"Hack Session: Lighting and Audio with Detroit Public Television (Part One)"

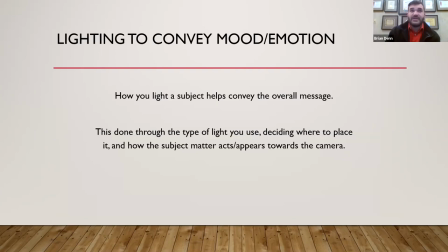So a lot of that without using a whole bunch of lights is all about conveying mood and emotion. So how you light a subject matter can help tell your overall message. So this is done through the type of light you use, where you place it, and again, how you're going to act and present this material once it is recorded.
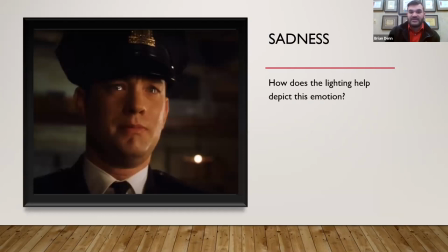So, you know, having a look at these of sadness, only having a key light,
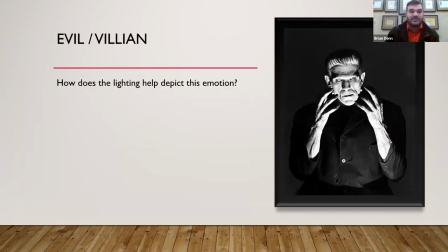not having really a backlight and a fill to kind of that evil or that villain style approach where it's an up light that's in front and below the talent to kind of give them that horrific, harsh lighting to really make them stand out from the background or a happy lighting.
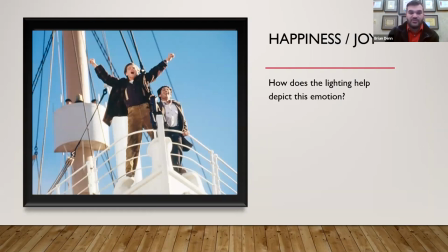So really bright lights, a lot of extra light to really show the mood of the emotion that trying to get across.
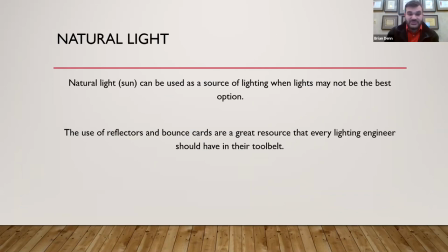Natural light and the sun which we talked about earlier can be used as a source of this lighting and for sometimes it is great options other times it can be overpowering but with a few helpful tools you can use it to your advantage. So the use of reflectors and bounce cards are a great resource that every I say lighting engineer should have but
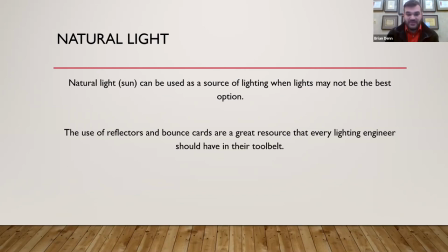really any individual who is going to be doing this type of work you can pick them up from numerous websites I do a lot of work with B&H video,
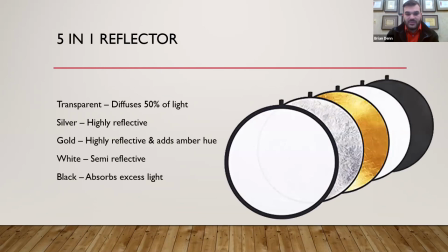you can get a kit like this, which comes with five reflectors for, I think, roughly around $30. So explaining these a little bit, you'll see there's different shades and they all do different things. And you might remember them from when you went and got your senior pictures taken in high school, right? There's different ways that they reflect light to help them with limited sources.
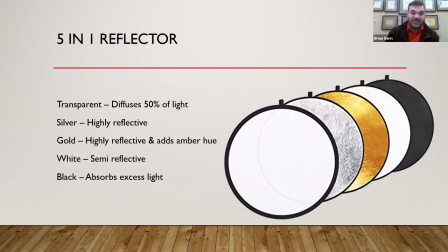So a transparent diffusion, which cuts a lot of the light away, or silver, which is highly reflective. Gold, reflective, but also adds some color. White being semi-reflective, and of course, black absorbs light. So if you have too much light coming in, you can throw in a black reflector to help absorb some of that from your subject matter.
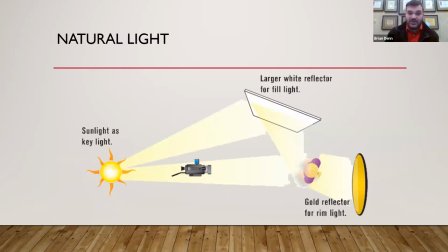A good example of that being is, again, the sun is behind your camera. You could have a large white reflector or even a large white piece of cardboard. It doesn't have to be a professional piece of equipment, and then your subject manner as well as a reflector that you could use for the gold rim light effect on the back.
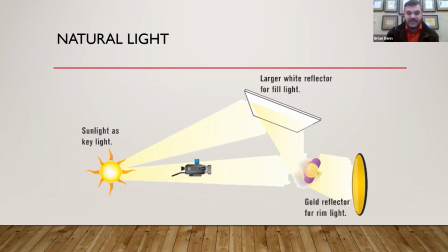So using this in a sense that there's no lights, you are outside, and with you know two pieces of material you can mimic a three-point lighting setup to give them a hard key, a fill, and that backlight.
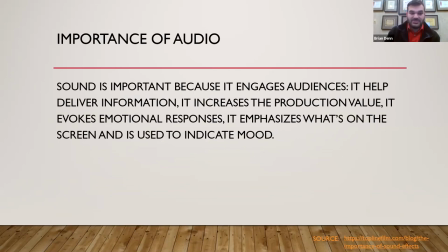I'm trying to fly through these because I do want to leave a lot of time for questions but if at any point anybody has any questions feel free to throw them up and i can try to answer them as they come in but moving on to audio sound and audio you know they play together with that visual element to really help tell that story so good
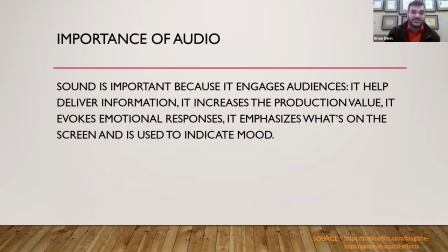audio increases the production value it also evokes emotion it emphasizes what's on the screen and it can also indicate the mood so if you remember seeing back in the day or even relative to today you know old Charlie Chaplin films where there wasn't a lot of vocal pronunciation,
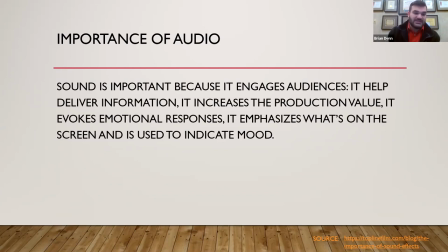but the audio that was there in the sense of background music and sound effects really helped tell a story without any script.
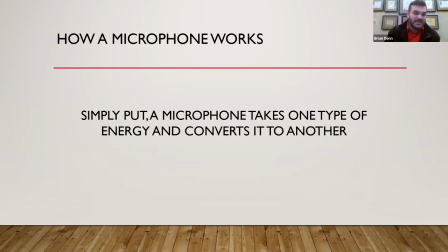And they always say, you know, a good, a good story can be told without without words so I can go really technical into this. I'm going to try to keep it but not so much. Audio is one of my passions.
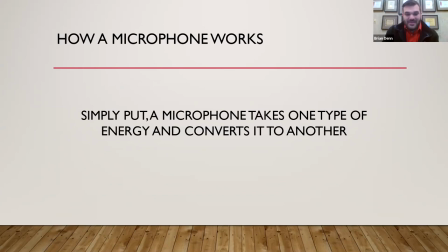So again, separate questions offline, feel free to reach out. But a microphone works simply enough by taking a form of energy and converting it to another.
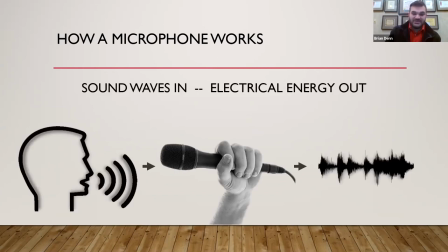So when you talk, it goes into the microphone. Usually there's a magnetic structure in there that vibrates and creates the energy that comes out. And then also in that sense, it's for what's going into the recording. So the recording of zoom or the recording